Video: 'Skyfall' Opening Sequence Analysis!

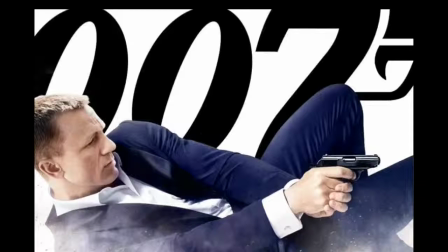1s
Skyfall opening sequence analysis. In the opening of Skyfall, there is an over-the-shoulder shot when Bond is entering a dark house and has a gun in his hand. This shot conveys that Bond is a brave and powerful character as he is on his own. Also, by using this shot makes Bond look like he's protecting the audience as he is in front of us. This is effective when introducing characters action-adventure genres, as we already have an instinct that he will be the hero, as he is already trying to save people. There is also a low-angle shot of Bond and the villain's car when they're having a car chase, and not all of Bond's car fits the shot. This conveys how the villain is overpowered by Bond and that Bond has a higher status. This is effective when introducing characters, as this is going to cause more conflict with Bond and the villain later on in the film.
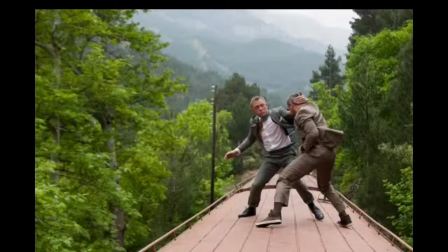64s
Editing was used effectively in the opening sequence, as there is a lot of reverse cuts going to and from Bond and the villain fighting to the female agent, showing how worried she was about Bond and how she was trying to keep up with the train and make sure he was okay,
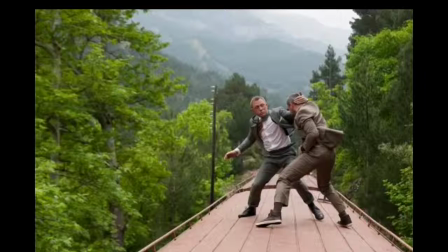79s
which again makes the film look fast-paced and in a rush, creating tension to the audience.
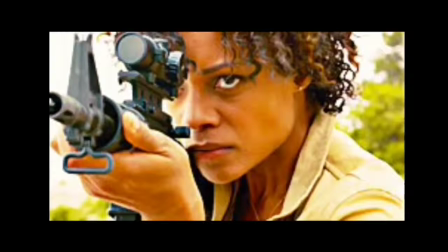95s
Props were used effectively in the opening scene. The use of guns is an obvious prop which conveys the opposition of the protagonist, Bond, and the antagonist, which is common in action-adventure films.
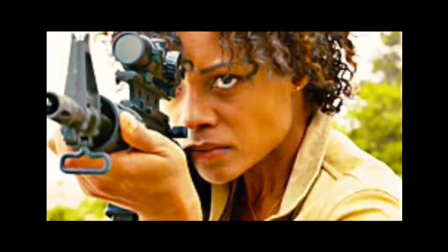107s
The costumes also convey that Bond is the protagonist, as he is in a light grey suit with a white shirt, which is fresh, bright and calm.
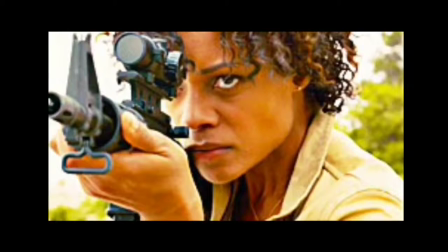115s
The antagonist is in a green suit with a black shirt, which is dark and dull, which conveys that he is the antagonist, as his costume doesn't give a good feeling about him and makes him look suspicious and dangerous. The opening scene in Skyfall is located in an exotic country,
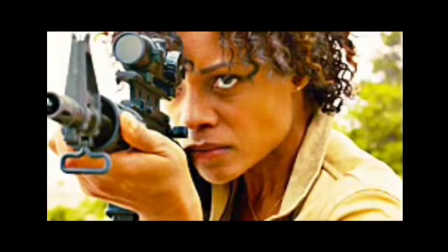132s
which is common in action-adventure films, as the villains are always from these places, so we're used to seeing them. The lighting at the very beginning of the opening scene is very dark,
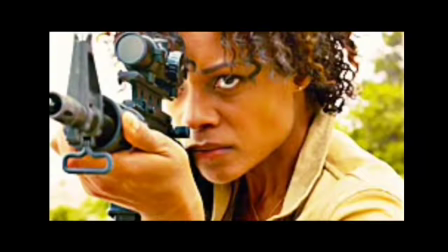144s
which makes us anxious and scared that something might happen to Bond, which creates tension for the audience. The lighting is also very dark when Bond and the villain are fighting on a train and the train goes under the tunnel. This creates tension as we can't see them and get scared because we don't want anything to happen to Bond.
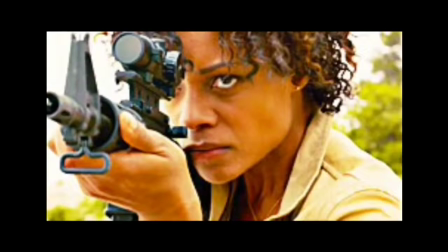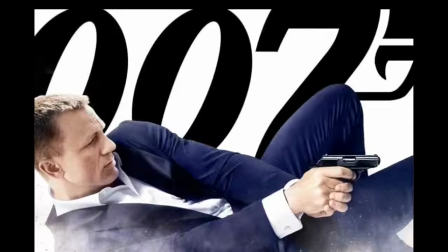170s
Throughout the entire opening scene, non-diegetic sound is used. This is to show the audience that it is serious and also makes the event look and sound more realistic and makes the audience tense. A lot of enhanced diegetic sound is used to create effect on the audience.
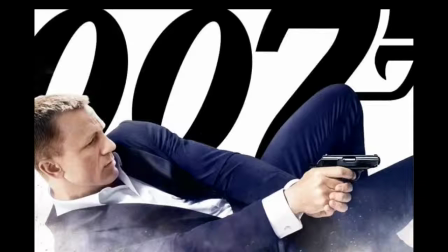188s
For example, when the car was on fire, it made a very loud bang when it exploded. This makes the audience jump. Also, the gunshots were enhanced, making the event more realistic and emphasising the issue. This makes the audience feel as if they are in the film itself.
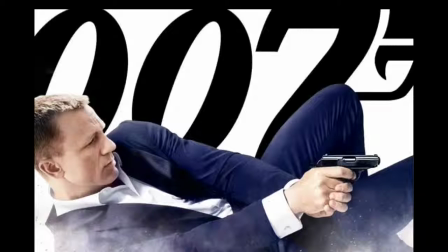202s
The soundtrack fits into the action-adventure genre as the enhanced gunshots and non-diegetic sound creates a look of action, making the audience feel more involved.